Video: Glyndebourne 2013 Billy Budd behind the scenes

The opera Billy Budd is set on a frigate of war in 1797, the HMS Indomitable, and we've decided for this production to locate it exactly there. You'll see behind me part of the set, which is part of the ship. We wanted to create a sense of claustrophobia and a sense of being entrapped.
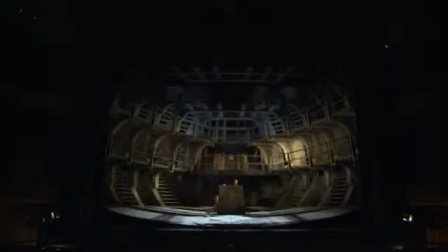0:57 I wanted the body of the ship to be like the belly of a whale. When you take the cladding off a boat, you end up with, you know, a rib cage in the same way that, you know, an animal has a rib cage sort of thing. So that's what basically this structure is. It's just a giant rib cage that has the galleries and the decks all kind of, you know, connecting it.
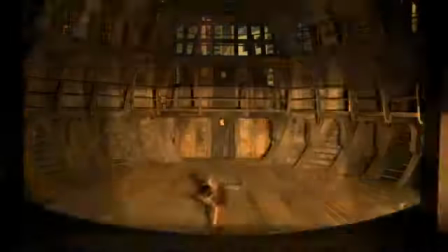1:17 The job with the lighting is to kind of change the mood within the ship in terms of the atmosphere, very much relating to weather and to day, time of day, day and night and things. Also to give you a sense of movement and vitality within the space. So there's lots of people in there.
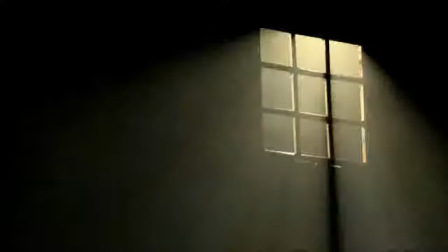1:35 You don't want to see all the detail of that. You want to kind of paint it gently.
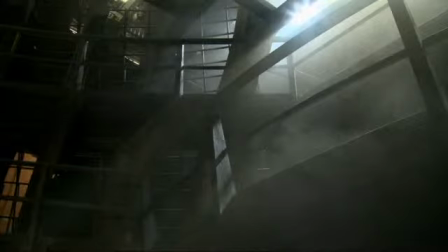1:39 But we use a lot of very directional light coming through the ship itself to give a sense of where people are looking, to give a sense of where the weather's coming from, the time of day.
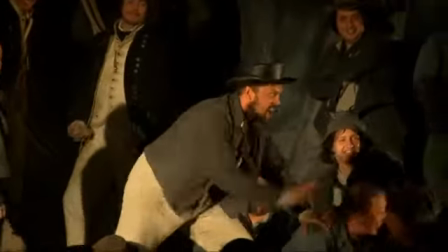1:53 There's the nighttime scene when the sailors are all singing to each other.
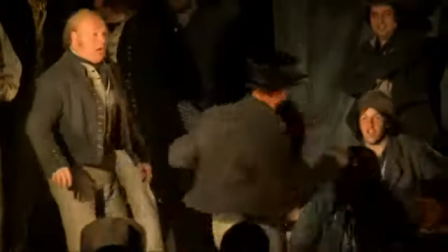1:59 You know, at points like that, we're not bringing light in from outside, all the light's coming in from within the space.
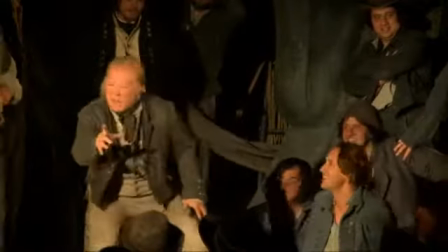2:05 So in simple terms, I'm just telling the same story that the opera's telling. I just need to bring alive what Britten's done. And Michael and Christopher's design is very much about that. It's setting an environment where the opera can play.
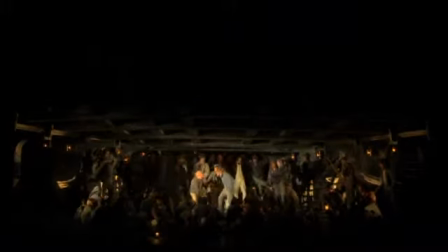From a director's point of view, the starting point of any piece of work is trying to get back into the creator's head and what they imagined.
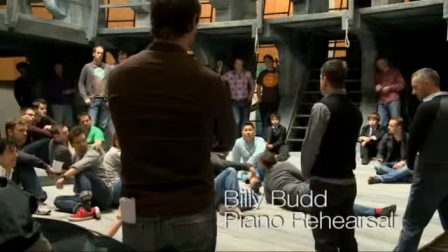2:42 I think that's one of the most exciting jobs of an interpretive artist. I'm not the kind of director who enjoys immediately looking at a time and a place set by a writer and then going,
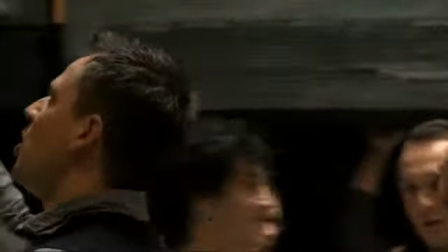2:55 let's not do that. It gives me more pleasure to try and interpret something that was clear for
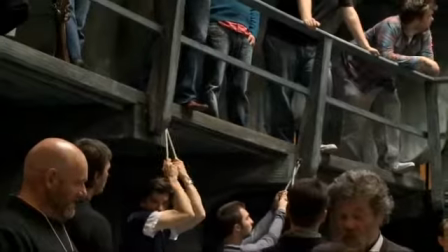3:01 them when they first set about writing it and trying to bring that clarity to a new production. And so it's always been of interest to me to use their starting point as my starting point.
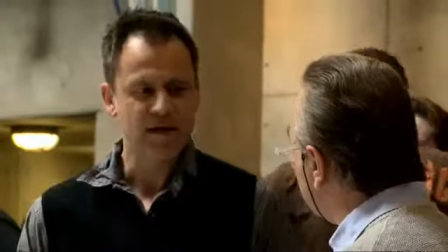3:12 It's one of the satisfying parts of the job because it is peculiarly liberating.
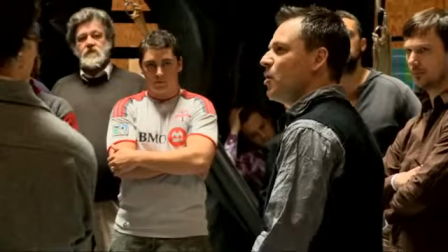3:18 When there's this many people on stage, they will see the fight through a group reacting, both as individuals in the group and as a group.
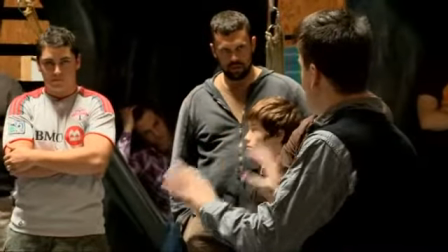3:26 And that's what we need to just help with this narrative. I was first asked to do Billy Budd about 3.5 years ago. So Mark Elder was on board from the beginning, as was Christopher Oram, the designer, and the three of us got together to discuss the setting. Well, yeah, when it came to Glyndebourne, first off, to sort of talk to the guys here about doing it,
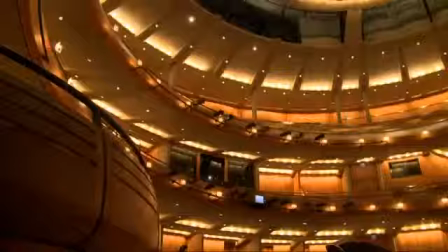3:53 the auditorium itself is a very beautiful, very specific shape, and is very evocative of nautical architecture, the curved nature of it, and the warm wooden tones of it. And it's sort of, and it's in its tiers and its galleries, it kind of felt very much like decks of a ship as well. I mean, it was something that we kind of thought was quite a useful tool in order to give us a starting place. It was one of the single key moments as to defining why we wanted to set it on this ship. And we've tried to use the continuing lines of the auditorium onto the stage in order to be able to tell the story that when the audience are actually in the auditorium, they are also in this vessel with us.